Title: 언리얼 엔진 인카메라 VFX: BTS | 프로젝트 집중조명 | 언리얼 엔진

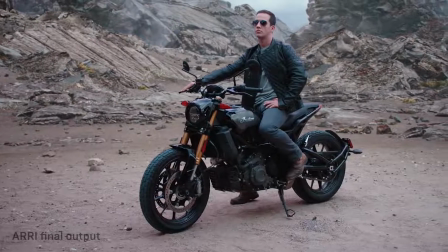(4:32)
We actually have some really powerful set extension tools in Unreal to make sure that we have a nice even blending between the physical world and the CG world.
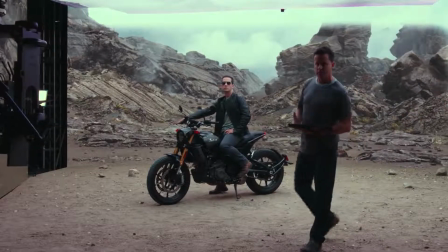(4:41)
And our lead artist, Juan Gomez, is going to tell us a little bit more about how that works. Thank you, Matt.
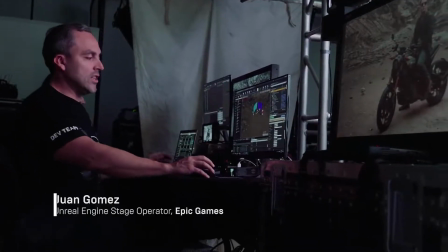(4:46)
I am an Unreal Engine stage operator.
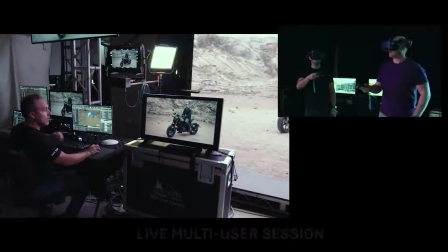(4:49)
This instance of Unreal, the same as the one next to me, VR Scouting, and the three render nodes are part of the multi-user session.
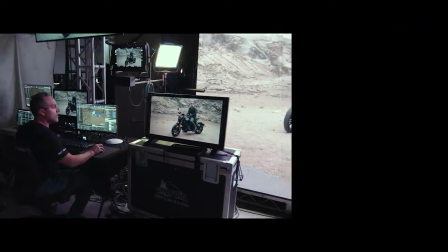(4:56)
At any time, we can make any change. As you guys were seeing when Matt was changing the lighting on set,
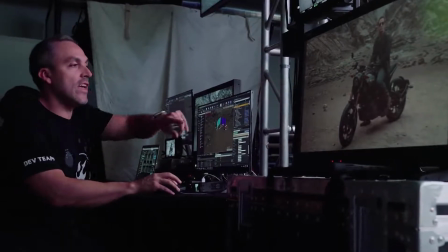(5:02)
I need to be able to quickly adjust the value of the CG ground and rocks in order to match.
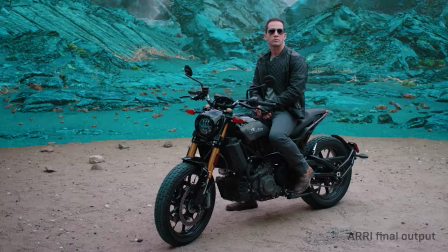(5:09)
I'm going to be showing you how quickly I can change hues and saturations until you get a close match.
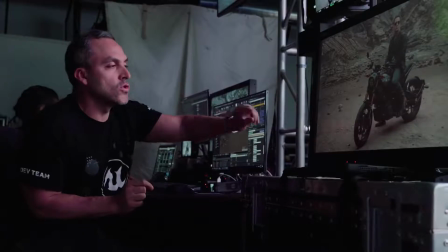(5:16)
And for areas where I need to have a more fine-tuned control, like this area over here, we see a dark shadow on the practical set.
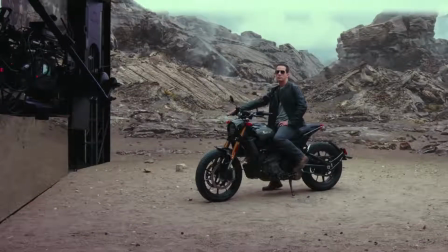(5:24)
I'm gonna enable our color correction volumes. As you can see, I just turned on that purple sphere in the middle of the set.
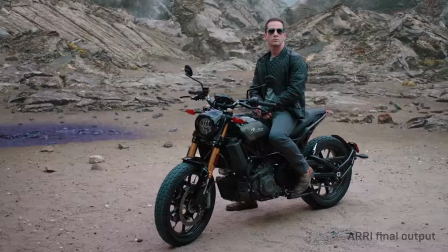(5:32)
I can move that anywhere I want to do some color adjustments. I'm gonna put it in that corner, gonna reset back the values,
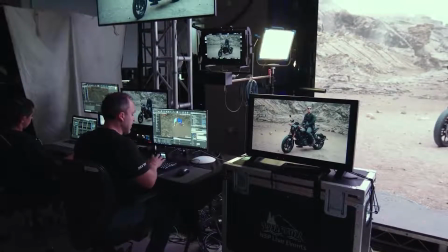(5:42)
and I'm going to make it slightly darker, looking better.
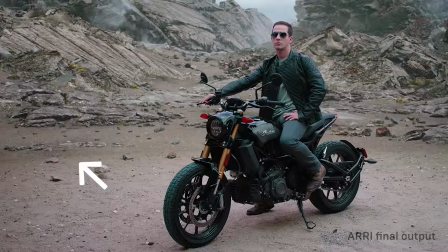(5:48)
And I'm going to show you off and on.
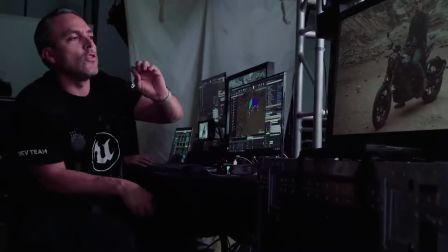(5:52)
As you can see, with these kind of tools, I can go into specific areas and adjust the seamless transition. Matt Wordman, back to you. Great, so now we're going to do a shot, and we're going to move from overcast lighting into sunset.
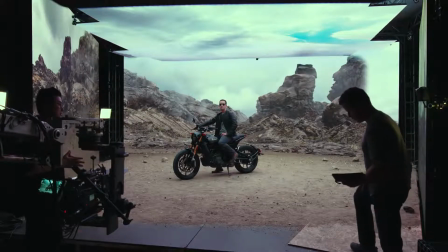(6:06)
So Matt Madden, could you grab me a good-looking sunset sky? So I can easily do that just by loading a preset that I have for the sunset option.
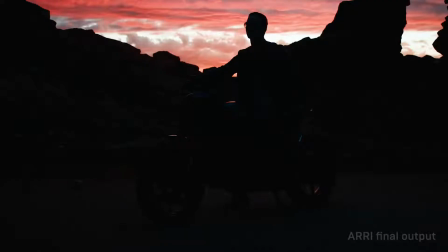(6:14)
And there we go. So this is the right tone and the right mood, but we're still looking towards these rocks, so it's a little bit dark.
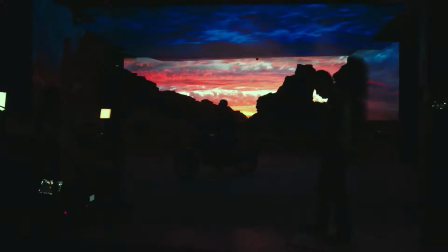(6:21)
Could you find us a better viewpoint so we can see more of the sky? Sure thing.
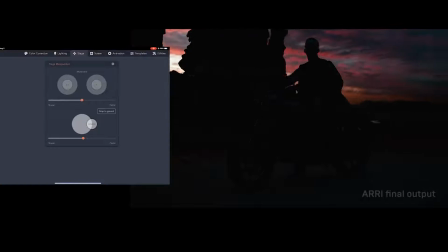(6:26)
So now I'm just going to rotate the whole world, the sky and the landscape. How's that look, Matt?
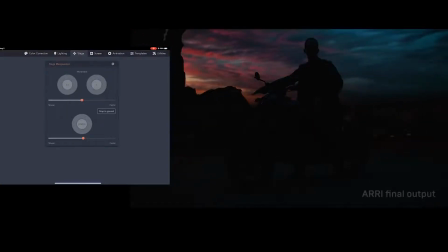(6:33)
That's better, definitely. We have a better view of the sky.
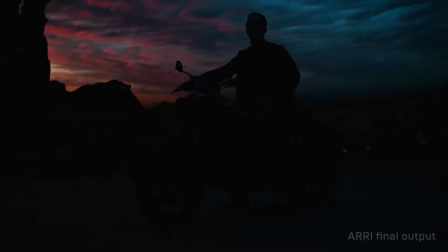(6:35)
And so we've rotated the actual magic part of Magic Hour out of the scene and can we spin the sky back so that we can still have some of the bright pink?
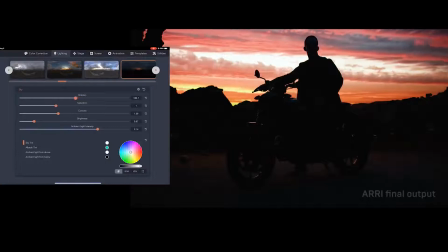(6:43)
So I'm spinning the sky only now, relative to the rest of the world.
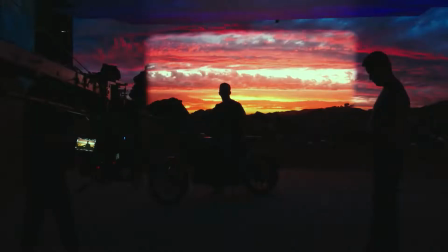(6:48)
That looks great. Can you show us some of the virtual lighting options we have? If we need to supplement the light that's coming from the sky itself,
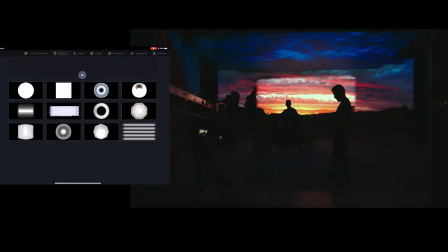(6:55)
I have a library of different light sources that I can apply as an additive light to the skylight.
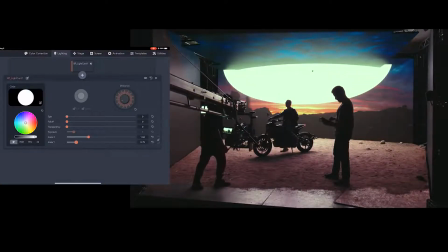(7:02)
So I just picked a circle here. You can see it's big and white right now. And I'm going to put a little transparency on there.
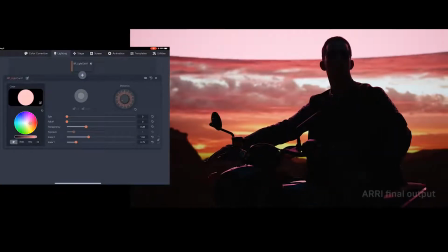(7:09)
Maybe add a little bit of an orangish hue to match the general tone of the sunset.
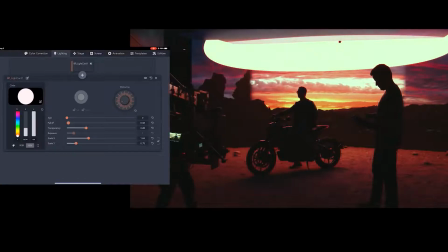(7:15)
Maybe take out some saturation a little bit. That's a little too orange or red on the face. And then I'm going to wrap this around to the side.
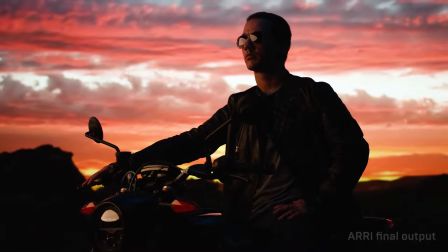(7:23)
So it's illuminating our actor's face. And this is where I rely on feedback from the DP to make sure the lighting is just the way they want.
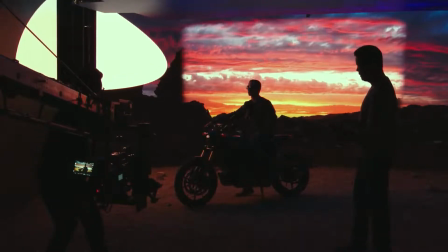(7:33)
So, Matt, what do you think? How's this feeling? Can we see it all the way up and then off and on?
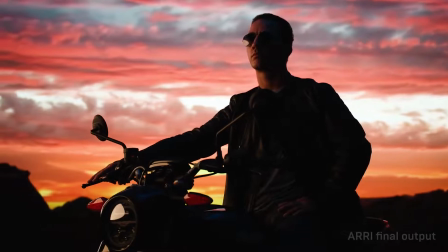(7:38)
Okay, that's all the way up, and I'll give you a quick toggle here.
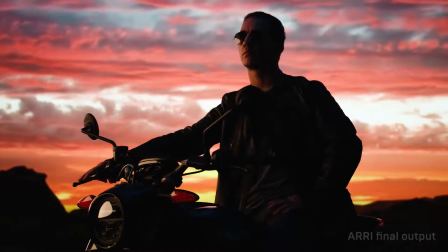(7:43)
And I think on is the way to go. All right. Can we add a little bit more ambient light to this scene?
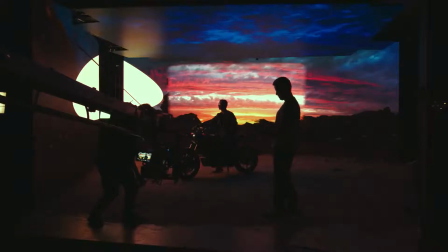(7:49)
Yes, because I have independent control of the different panels in terms of exposure, I'll go ahead and lift the exposure of the ceiling.
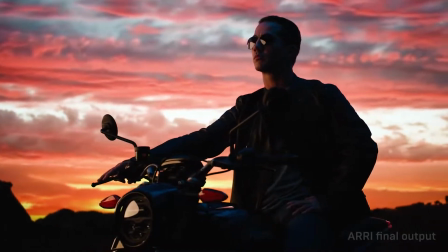(7:56)
In this case, we're up about a half stop. That looks great. Can we just do a little bit more? there's a full stop.
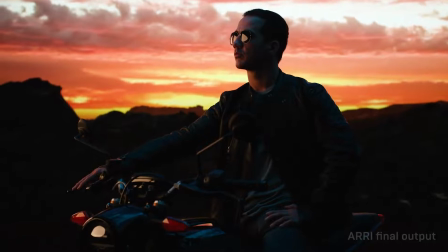(8:03)
Also if I want I can warm up that light since we have a little bit of blue on the ceiling there. So we have the ability to independently adjust the color temperature as well. Great this is looking good so we're gonna do an actual shot now so Vinny if you could step off for one second.
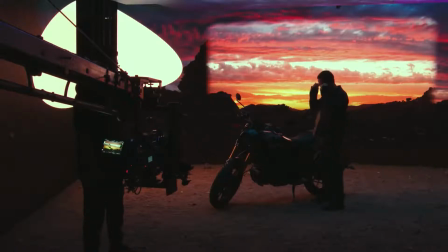(8:19)
So in this shot Vinny is going to start with his sunglasses off.
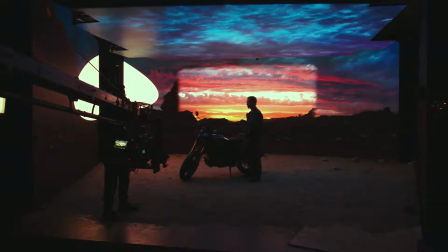(8:22)
He's gonna get on the bike and put them on and we want to pay attention to the sunglasses because they have a little bit of translucency so we'll be able
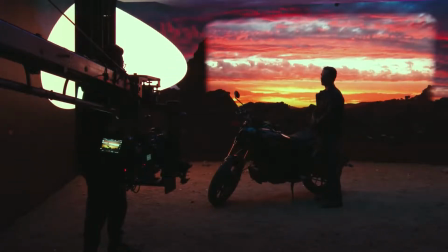(8:28)
to see through them and they have some reflection in them and then we're gonna end in an in-camera lens flare on the
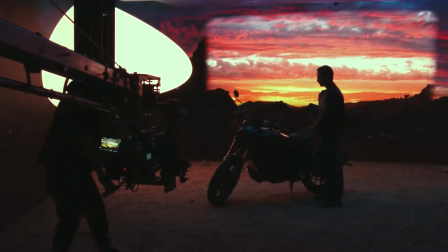(8:34)
headlight of the bike. And, action.
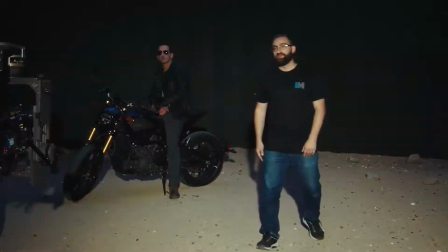(8:55)
So Juan, can you go ahead and take us to the Redwoods please? Got it. We're gonna take you to a completely new environment in about 90 seconds. Imagine if you were to redress your entire practical set in that time. By the time you're even half done getting rid of this dirt, you'll be virtually scouting in a new location,
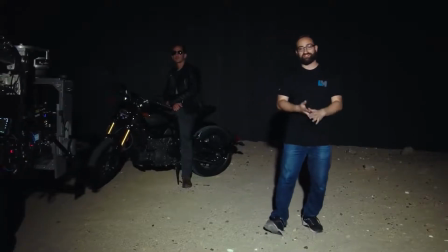(9:10)
you'll be setting up lighting and it's important to remember, we're not just taking you to another part of the same scene,
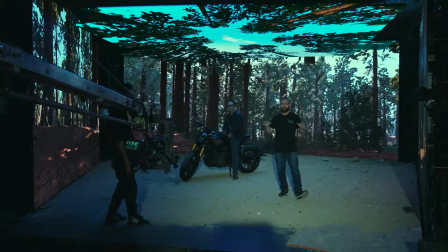(9:15)
we're taking you to a completely new environment, all in CG, all in real time.
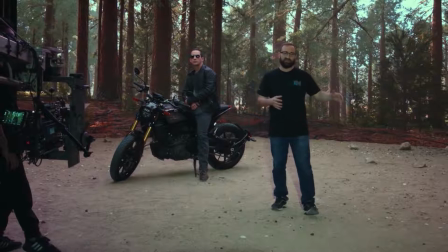(9:21)
We use N-Display to seamlessly add additional render nodes and talk to additional displays, seam them all back together so that everything is in sync.
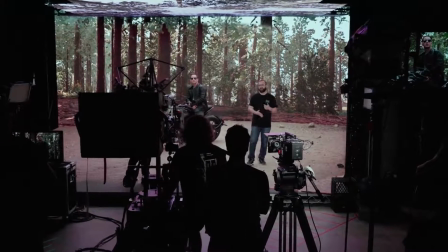(9:30)
In a real production volume, we might have something that's three, four, five times the size.
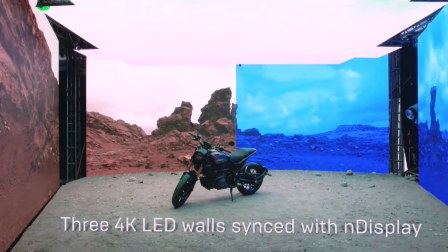(9:34)
In this current configuration, we have three separate render nodes each with a 4k output all seamed back together in the center of the wall so the
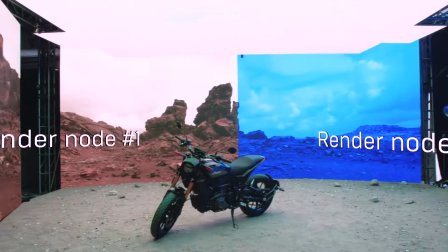(9:42)
center left and the side screen are one render node the center right and this right wall are one node and the ceiling is one node as you
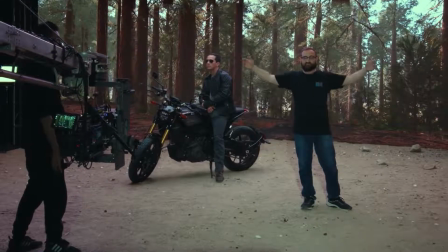(9:50)
can see it seamlessly scales and as we add more display fixtures we can add more render nodes with that let's talk a little bit about this environment
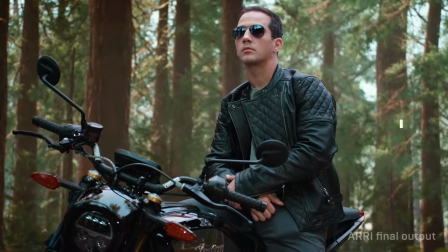(9:56)
this environment was purchased off the marketplace and it may not be perfect for in-camera finals for every shot but it'll definitely work for organic lighting
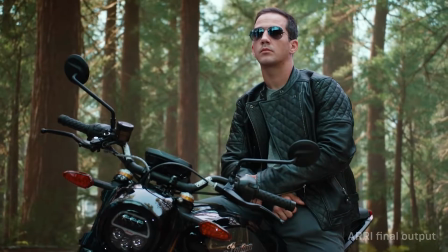(10:04)
and organic reflections
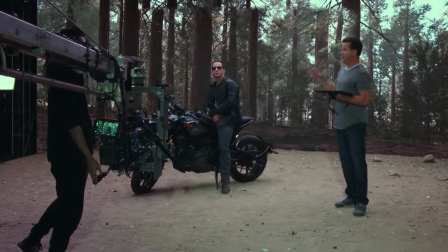(10:10)
There are definitely times in production where you have an asset that's not quite ready for prime time.
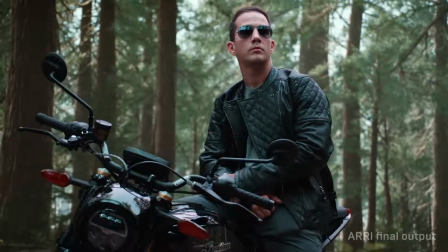(10:16)
If you look at the talent and the live set, this has fantastic lighting and reflections that we can get out of the virtual set, even in the current form.
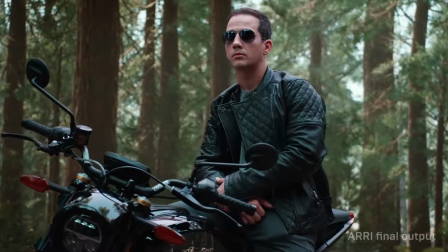(10:24)
It's really just the background we're talking about that might not make the cut.
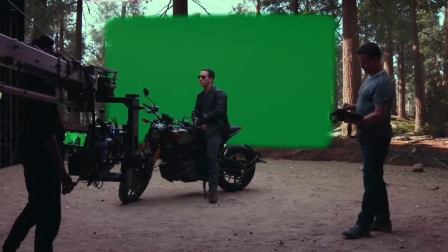(10:28)
So if you run into that situation, we can easily throw a green screen in front of it and also add tracking markers for post.
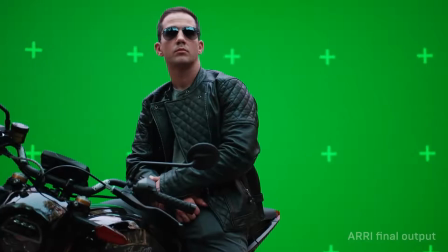(10:36)
So we have the benefit of getting all this wonderful live-action lighting and also the safety of being able to do a composite in post.
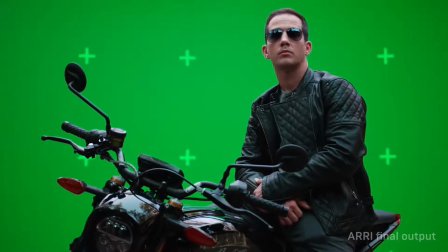(10:45)
Simultaneously, we can do a live composite of this current CG asset over the green
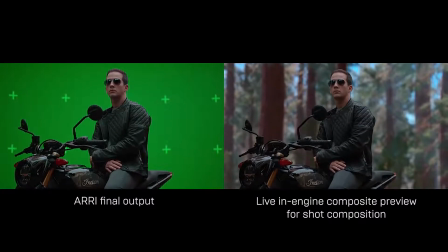(10:50)
so the director and the DP can still compose the shot as if the assets were really there.
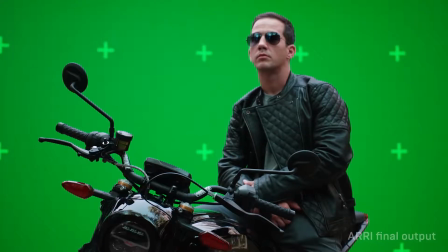(10:56)
So if you look closely at the bike again and the sunglasses,
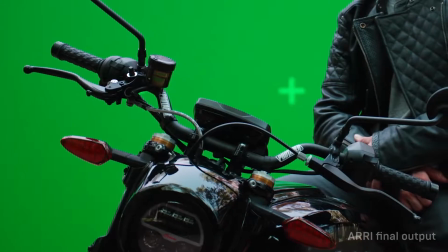(10:59)
you still have all these great reflections and lighting on the bike and the set, even with the green screen background.
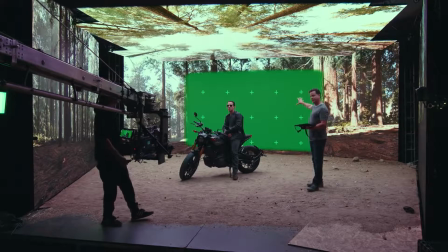(11:05)
You're still preserving that realism but you also have the ability to go back to a composite and post if you need to. Thanks for joining us. Lux Mockadin wants to invite everyone to come back later on in the year and continue collaborating on in-camera visual effects workflows and look at new opportunities for using Unreal Engine 4. Thanks for joining us, and I hope you all had a great time.